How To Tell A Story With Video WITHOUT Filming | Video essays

If you want to make a film but you can't film anything, can you still make a film? Short answer is yes.
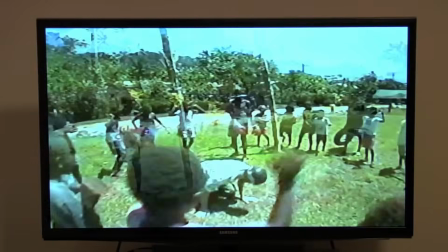[0:09]
In this video, we're going to talk about all the different ways you can make a documentary, video essay, or a film without actually filming anything.
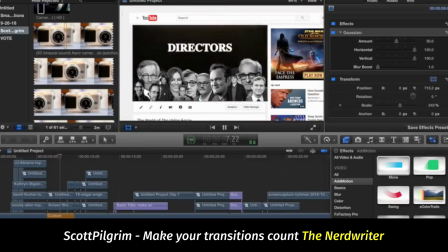[0:15]
We'll cover everything from story and writing to cohesion, branding, and making sure everything fits together, different visuals and when and how you can use each one, mood, music, and audio, sound design, all that sort of stuff, and of course, production and recording of all of it. And we'll do it all in this many minutes. First, let's talk about the most important thing, and that's storytelling.
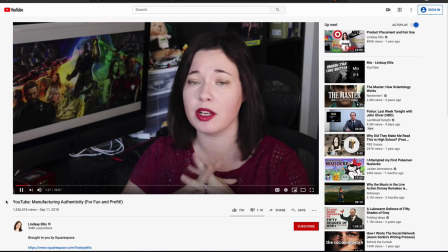[0:36]
Video essays might be the most popular form of making a film without filming anything, on YouTube especially, but at their core, they're a story.
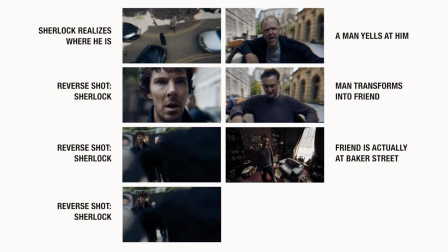[0:44]
They should still work as a written blog post, or they should still work as a written story, and adding visuals is just icing on the cake. Let's remember the history of stories all started with telling story from one person to another before we had the written word and any way to write anything down,
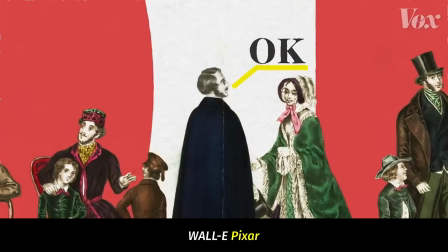[0:59]
and only recently in history have we had the ability to tell stories visually. And not just tell stories visually, but supplement the story with visuals.
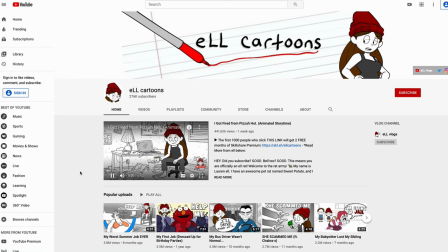[1:08]
This is why things like doodle drawing videos and animated story times have done so well.
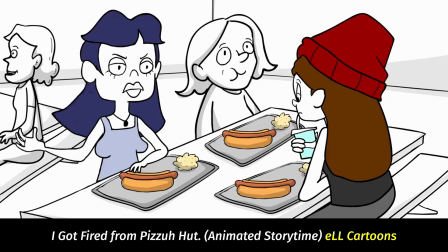[1:13]
They capture the audience's attention with the visuals and help supplement the story that they're telling.
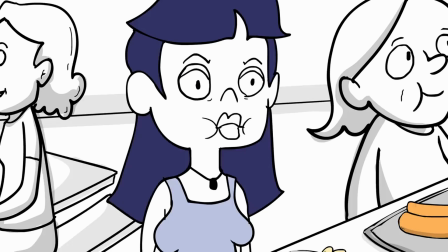[1:17]
This is the opposite and slightly in contrast to the advice you're generally hearing in filmmaking, which is show, don't tell, but this is a different style, and this is more about supplementing what you're telling with what you're showing.
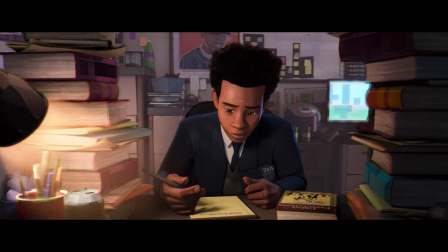[1:28]
I can't emphasize enough how important the story is here and how good the writing has to be if you're doing a documentary or any kind of film that's relying heavily on the narration and only using visuals as a supplement.
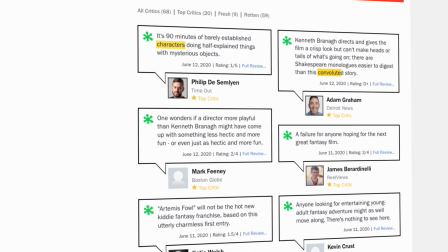[1:39]
This is why anytime someone's critiquing a film or a movie, like on Rotten Tomatoes, they're generally complaining about the plot and the character and how the story was bad, and no one's really complaining about how the slider shot looked or the cinematography.
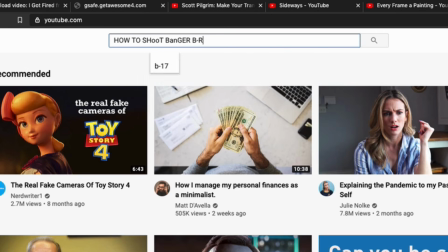[1:52]
Even though that's where, as filmmakers, most of us put our energy to making sure that our shots look good and we have banger B-roll, but the story is the most important thing. So what about those visuals? What about all those things that you can add on top of the narration that help tell your story?
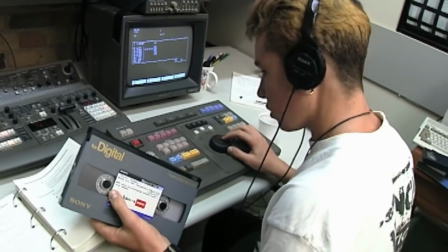[2:07]
This is where we can take a look at the video submitted by David Douglas Stewart, which is all about his origin, how he got started as a documentarian.
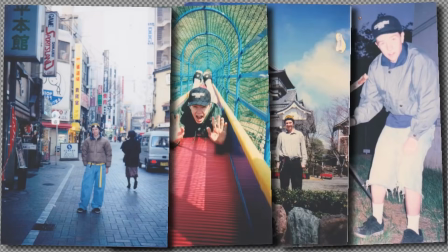[2:14]
And being a journalist documentarian, he has tons of archive footage that he can leverage in this video,
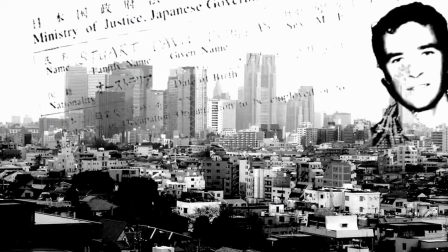[2:19]
but there's plenty of places where he uses different visual techniques to kind of build on top of that. And we'll get into that in just a second. So a good film uses the visuals to help tell the story of what's being said in the narration, while a great video essay, a great documentary, or a great film uses those visuals to help enhance or add subtext to what's being said in the narration.
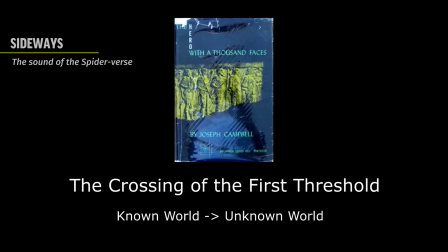[2:38]
Let me explain. In the first example of a good video essay, you can simply find visuals that match what you're saying in the narration, and that's fine, that's good, that explains what's going on.
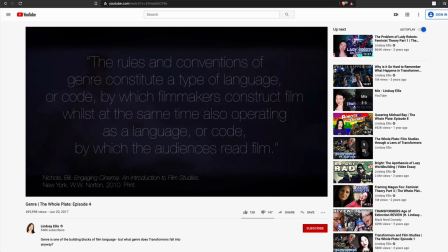[2:47]
But in a great example, you can build on what you're saying by showing more detail.
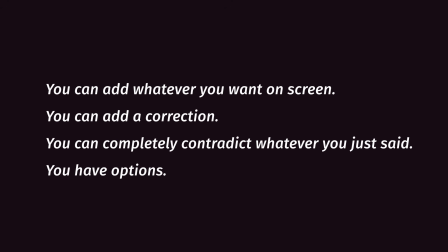[2:51]
What you show on screen can either be in complete contrast to what you're saying and use that as an opportunity to convey sarcasm or as a visual joke,
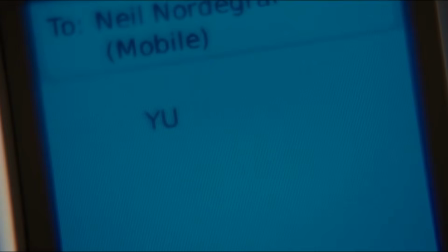[2:58]
or you can build upon it with extra detail if you're recounting a conversation and you want to add all that text in like a text
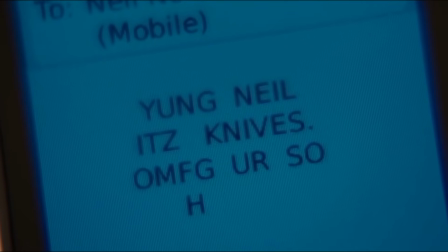[3:04]
message image or something like that.
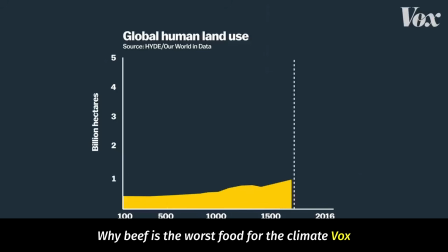[3:05]
Those are all good ways to enhance or kind of leverage what you're saying and use that visual medium as extra space to tell more of the story. And now in this video by David, we can see there's a lot of instances of places where he's had archival footage that he can put on top of what he's saying that really help tell that story.
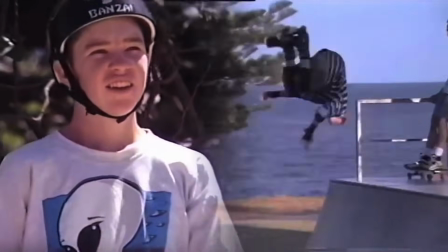[3:21]
Being that he's a journalist and that he's kept tons of archive throughout his life, he can really show examples when he's talking about when he was a kid making skate videos. He actually has those skate videos still, so that makes it really easy. But for all the places where he doesn't,
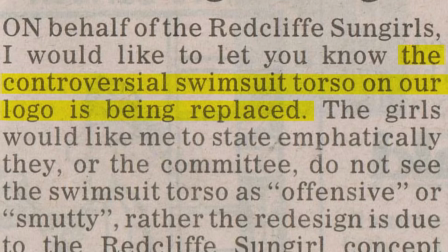[3:34]
he does a really good job of using text or using newspaper clippings or screenshots of things in a cohesive way, which we'll talk about in just a second.
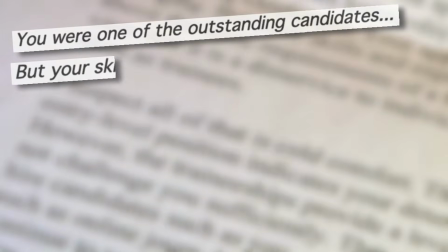[3:42]
He uses all of them in a visually engaging way, but also, like we talked about, he uses that space to add detail to what he's saying.
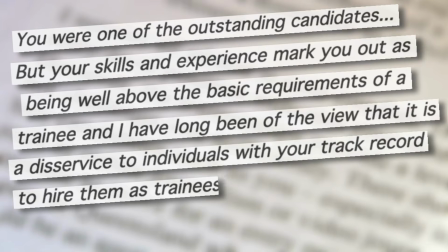[3:49]
That may be a lot, but in any case, just keep in mind that what you show on the screen doesn't have to be a direct representation of what you're saying. So maybe get to a part in the story where you want to talk about a conversation or something that happened in the past. Those are all great opportunities to use text on screen, and the more creative ways that you can use text, the better.